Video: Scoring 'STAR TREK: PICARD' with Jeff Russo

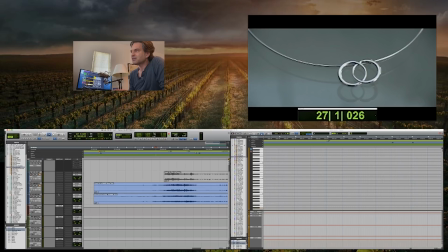37:07 So maybe a total of like five hours to do it. And it's like, what, a two and a half minute scene, I think. Let's see.
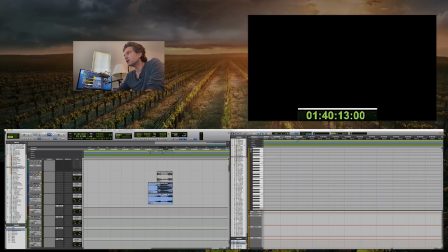37:18 um the so the whole sequence is about four minutes but if you start from where it starts to go it's yeah it's about just under
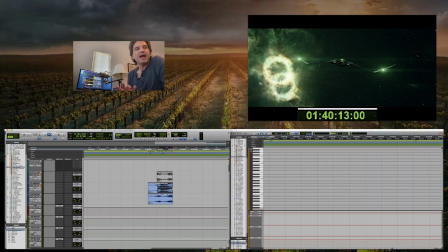37:27 three minutes um yeah that's and that's about right that's about right depending on the type of scene it is you know the the biggest um action sequences take a lot longer i was just working on one for star trek discovery and it took like five days to really, really get it.
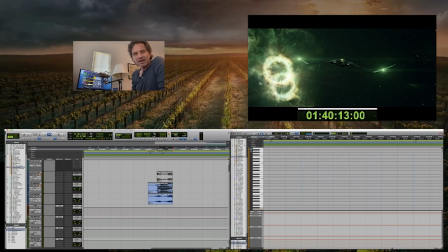37:46 Because it's like six cues in one. It was like a five and a half or six minute sequence. And it's a big action sequence where there's a lot of changes and a lot of pace and a lot of this and a lot of that.
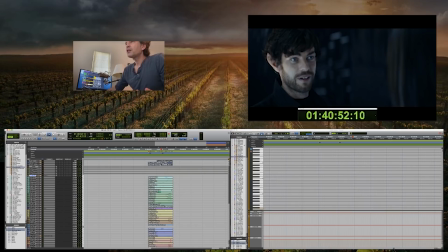37:59 And things happen and then not and then up and down. So there's a lot of work that goes into that kind of stuff. One of the things in this cue that we needed to have, and it's always an interesting note to get,
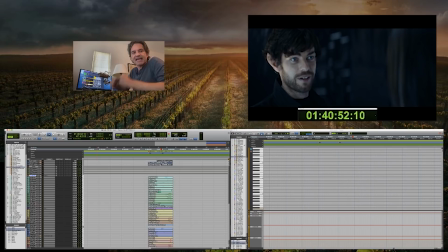38:12 when we're sitting and we're spotting is we need to have pace here, but it can't really feel like pace. Like it can't feel like we're running because we're not, but it needs to feel like we have this motion that things are happening underneath all this emotional content.
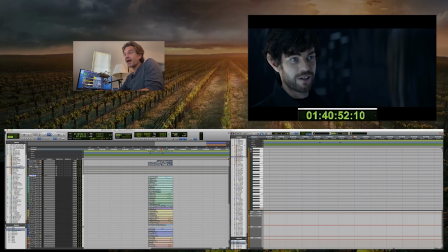38:32 And for me, a really good way to achieve that is with the use of spiccato short strings And then with this particular character, I did end up using a lot this reverse rhythm, this reverse rhythmic loop.
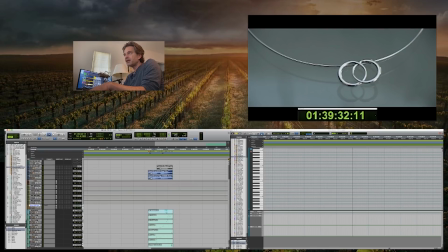38:48 And that's sort of where it all begins. Let me play you what that actually is. Because that's actually a fun thing. So, okay. So, let's see. Where does that begin? That begins right here.
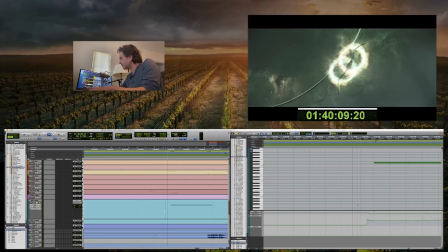39:09 And you'll hear it.
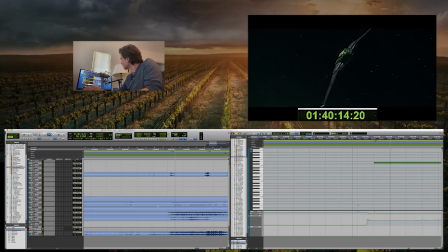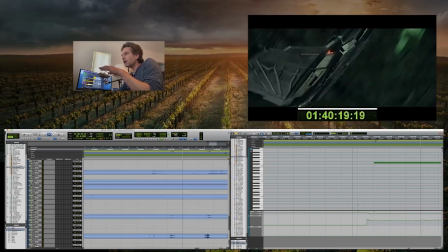39:18 So that gives me a little bit of this underlying sort of bass.
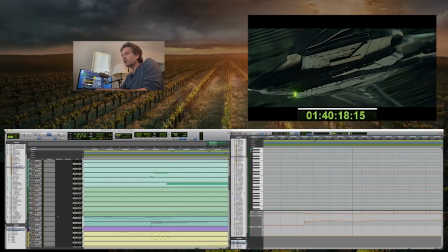And the really great way to build that bass, unfortunately,
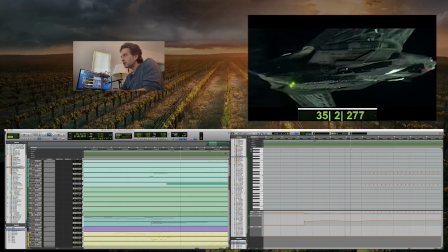39:35 with a loop bass thing, you have to start exactly on the beat. So you end up... That gives me sort of a ticking clock vibe, as the pizzicatos say.
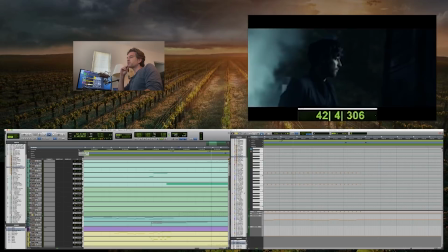39:52 What I knew is that when I went to record it, it probably wasn't going to be pizzicatos.
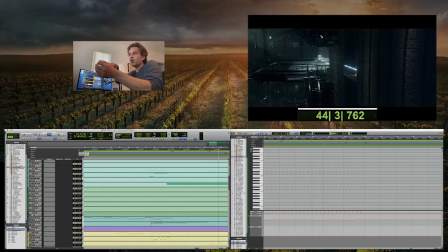39:59 It was probably going to be short detaché or something bowed as opposed to pits, because pits sound a little too light.
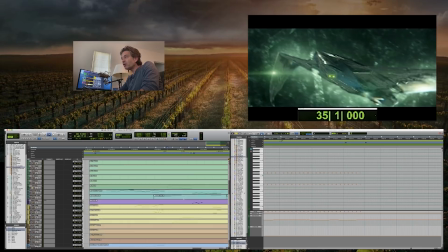40:12 but when I also really enjoy using... Where are those? So then when I wanted to bring pace, then I needed to become more emotional.
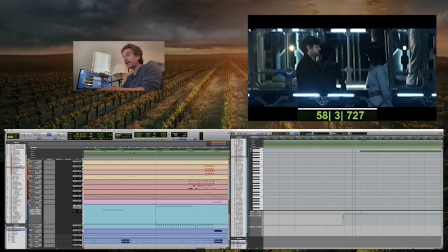40:27 So then the pace sort of goes away and that reverse loop stops and then it comes back again here
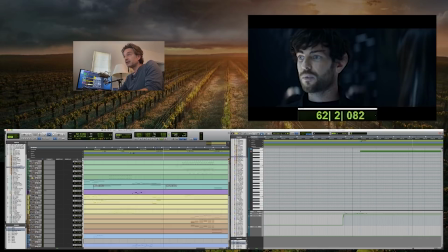40:38 in a different way. and that's the thing that's going to give me pace and then
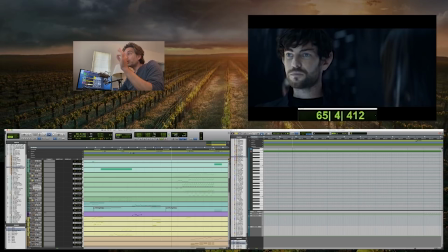40:49 I'm back to the I'm back to the little bowed little bit bowed short strings and I sort of try to build the parts you know every two bars or so adding a different section of the strings